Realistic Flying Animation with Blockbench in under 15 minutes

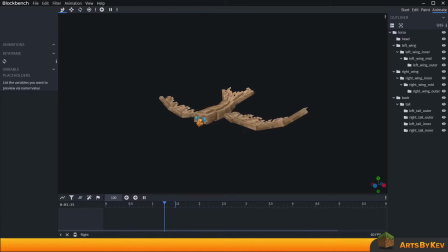If you want to learn how to animate your very own creature with wings, then this may be the video for you.
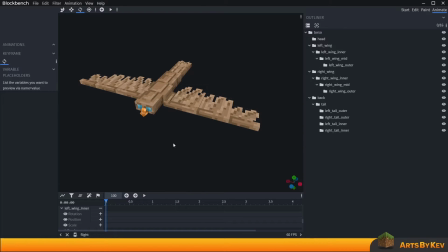But before we jump into the animations, I just want to take you through the rig here on the right for a brief moment.
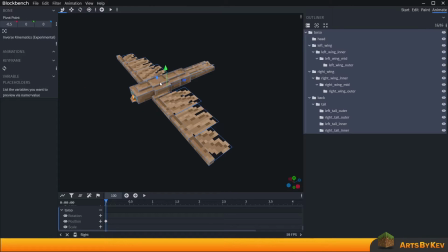At the very core of it all, we have a torso. The torso segment here is the upper body, and everything else is connected onto that torso, as you can tell by the hierarchy structure below.
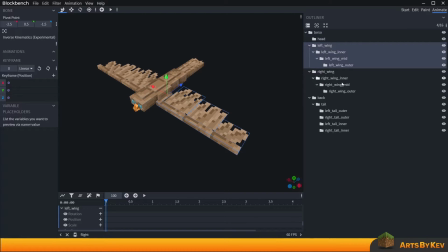We have the head at the front, we have the wings on the side, and we also have the back at the very far end rear.
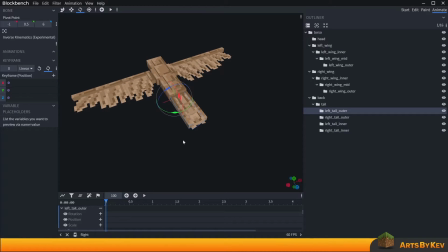And at the end of the back, I went the extra mile to add some definition through applying the extra wing segments to the tail that allows me to spread it apart and bring it together depending on what type of act the bird is taking in the air.
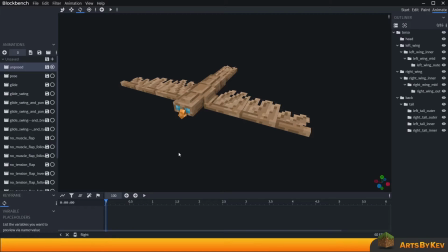The reason why we started taking a look at the rig is because a rig is essential to
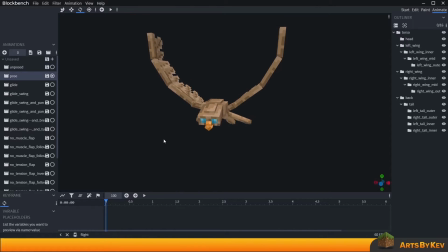when you want to try to pose out a creature and figure out exactly what type of movements it will be able to do. It's also very important as you're modeling your creature that you account for what you want to be able to do with your animations even before you have started making the animations.
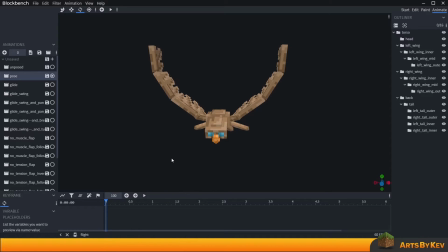In my case, sometimes what I like to do is to break the model apart and actually start animating one of the sides even before the model is done, so I can get an idea if the movement is allowed in the way that I'm modeling it. Psst! Do you also like cool stuff? Check it out on my Patreon! But okay, let's jump into some actual flight.
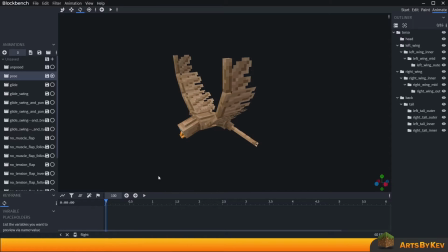What type of flights can a bird normally perform? Well, we all know it can glide. And if I play this animation, there is nothing really to it. This was the way they was modeled in the beginning. And it sort of works if you just want to have it look like it's gliding through the air as a bit of a spike, I guess.
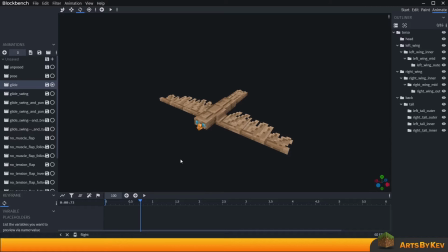Then sure, you can work with this. But if you want to take that glide to the next level, what you can do is to apply a little bit of swing to the animation. And let's take a look at what I've done here.
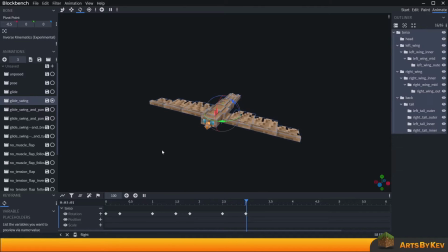So I've gone in and I've taken the torso segment, just this torso in the middle, and I've started bobbing it back and forth, left to right, just slightly. And there's a little bit of speed decrease to it. Some of you who are used to animating a Blockbench since before, you may notice that I'm not using smooth frames.
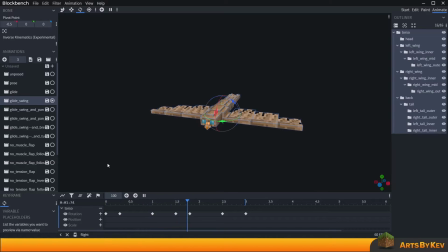I think it's essential that you learn to animate with the linear ones first before you start using the smooth ones. Sometimes you will be forced to work with linears, and it's just good that you have that knowledge with you as you're working. Then what you can do in the next step is to actually apply a bit of panning to the left and to the right.
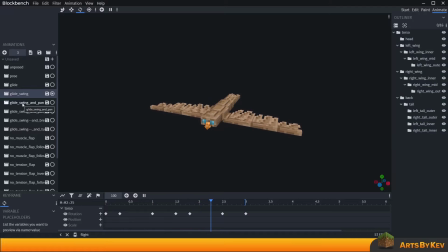So if I now were to deselect the body and click on the next animation I have going here, you'll see that I've added panning to the left and to the right, which also uses that little extra rotation that I had on the center body. If you go back to the torso, you can see that all the rotation is still there.
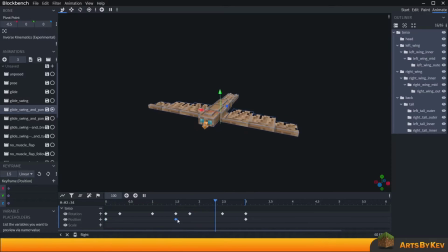But what I've also done is to pose it from one side to the other side and then back again to the first side, so that it's a nice tidy loop.
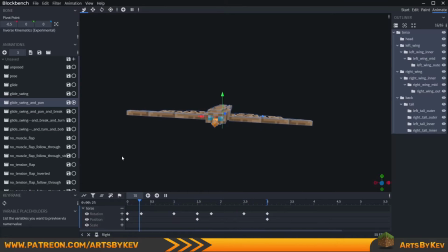As we're about to jump into the next animation, notice that I've brought down the speed to 70 instead of 100% playback speed. This is so I can easily show you, and you can also clearly see what the next animation is going to do for a difference on the panning left to right on this animation.
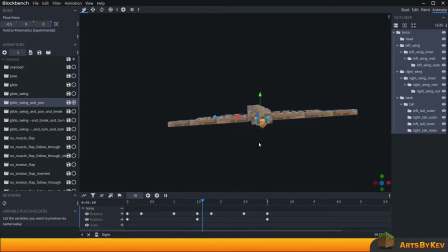So keep an eye here at the position timeline and also at the movement at every time it reaches left and right sides. So if we take a look at that, now you can see that I've added a few extra keyframes. If you are using, for example, smooth frames, this is also sort of done automatically using that setting, but I don't.
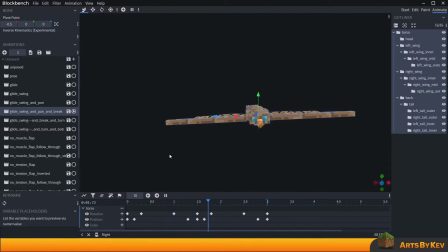And this is something that I want people to learn more about. Using keyframing with smaller increments and decrements just before an actual peak of an event or a movement, so that you can simulate the idea of a stopping force and a break instead. Because sometimes you will be forced to do this.
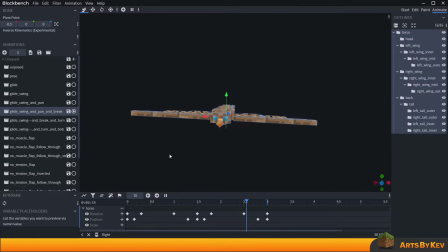It's easy to do it with graphs, thus learning the hard way can be beneficial as you're developing your animation skills.
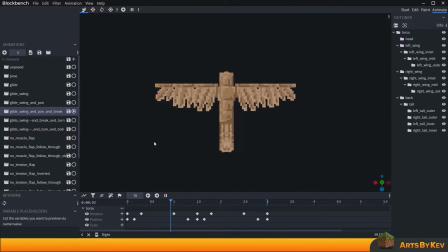So up till this point, we have animated a rotation to the torso that makes it look like it's flowing on top of the air slightly. We've also added a positional movement so that it's actually panning left to right. And we've added some stopping power with the keyframes so that it breaks whenever it reaches the pinnacle of movement left to right.